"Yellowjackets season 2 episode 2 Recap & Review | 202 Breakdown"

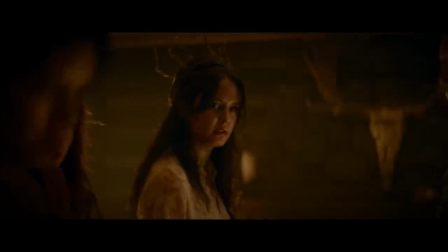And I would be excited to see them lean into this idea of memory and a general inability to deal with reality Or just exploring
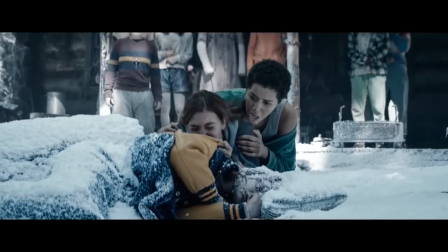the way the different characters react to whatever they're experiencing and all of that kind of stuff Plus there's a lot of other stuff that might not be clear yet
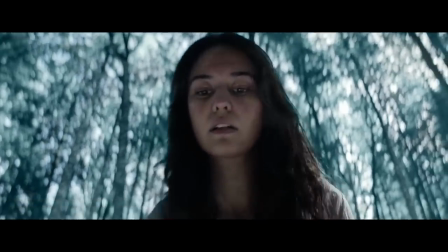Like it's possible that Ty was the bad one whenever this happened and she'll wake up and be horrified by what happened So I don't want to come
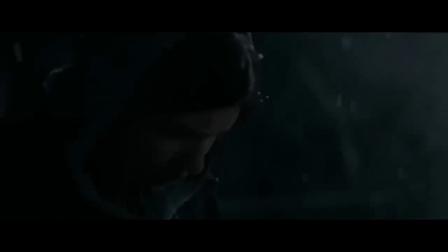off like I'm not optimistic about where this might go because overall as I said I'm glad they got there so that we can see what this
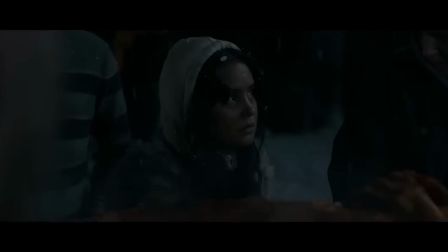does to them as a group and I think most of what didn't work leading up to the big moment might work better when we see how things come together because I
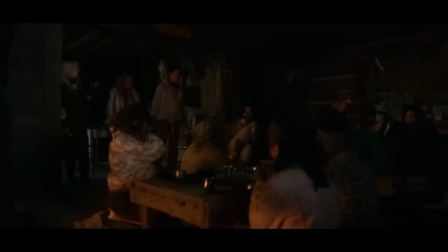was thinking we were watching the group splinter apart I wasn't expecting this situation to arise that would bring them back together the
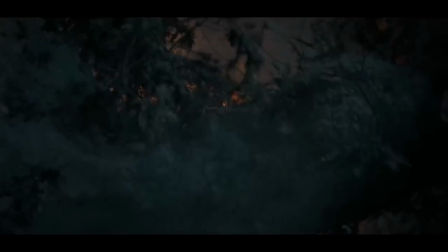thing I didn't like was the shot where the camera swoops in before the snow falls onto the body it made it feel like it would be very hard to
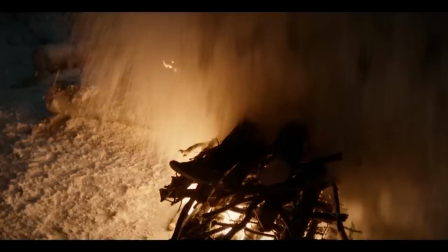show something like that and then pull back and say well actually there's nothing supernatural going on here at all they didn't go as far
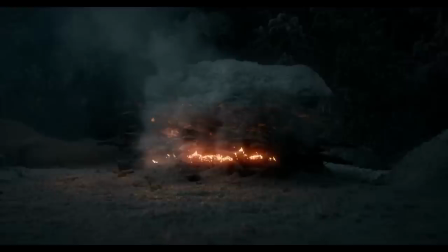as confirming that's why the snow fell in such a way that perfectly sets things up so that they could cross that line it could be an act of God or whatever but I don't know why you would choose to present it that way if that was the case I suppose it might have
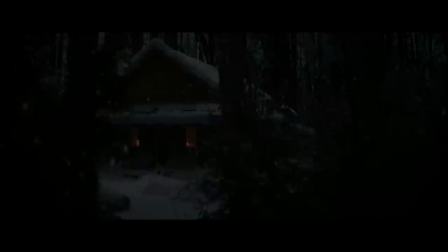come off as funny if you just saw the snow drop from above but this looked like something made it happen and I'm not opposed to the idea of going down
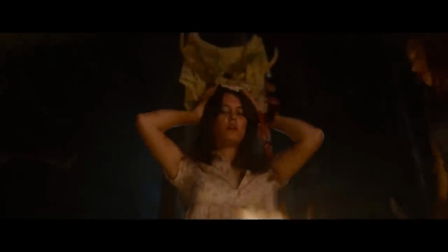the supernatural route especially if they have a good explanation for that I've just been enjoying that tension that is there whenever you don't
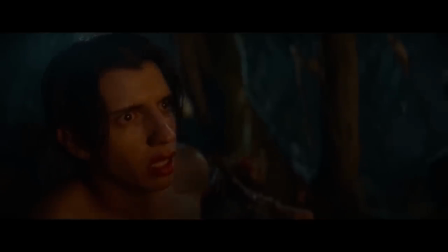know if it's one way or the other and now it feels like it's a little bit of a different show what locks that down is it wasn't from any of
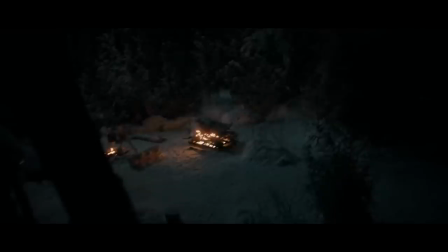the characters point of view it was something that just existed for us to see as the viewer otherwise I enjoyed it it was
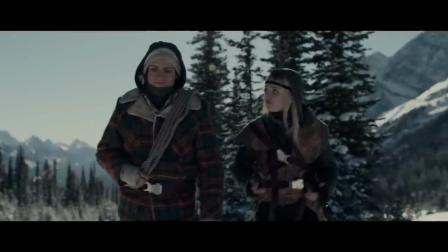nice to see the man with no eyes there's a lot of interesting stuff going on between teen Nat and Travis and how Lottie fits into that.
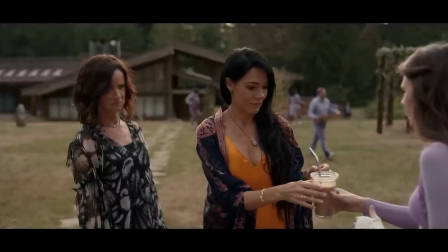That makes the adult Lottie and Nat stuff a lot more interesting. The Misty Reddit stuff was maybe too relatable.
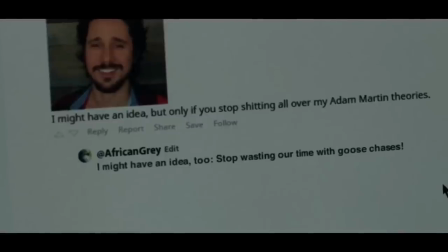When she left out the word wild before Goose Chases I thought to myself I get it the word before it started with the W2 so I totally see how she skipped right over that.
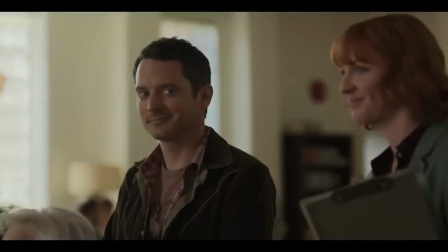Super excited to see where Elijah Woods character fits in and how that changes what's going on in the adult Misty timeline.
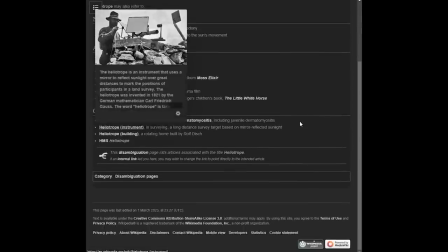I wasn't familiar with the word heliotrope so I looked that up and noticed that there's an old surveying instrument that has that same name.
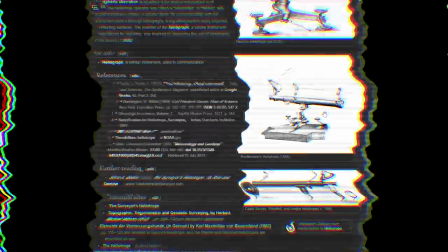There might be some clues there which I'll try to look at before I make my next video.
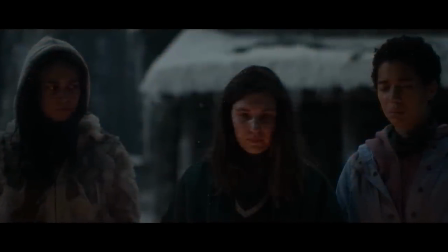I thought it was interesting that they mentioned that Shauna was seven months pregnant and that that means they have probably about a year left in the wilderness before they get rescued. And I'm curious to find out who took the dump in the pea bucket. Please like this video if you enjoyed it.
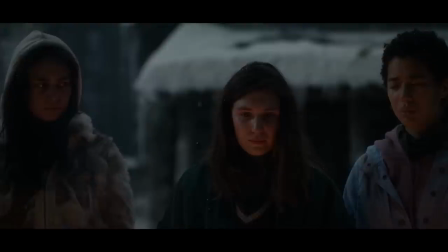Please subscribe to my channel if you haven't already, and thanks for watching. I'll talk to you soon.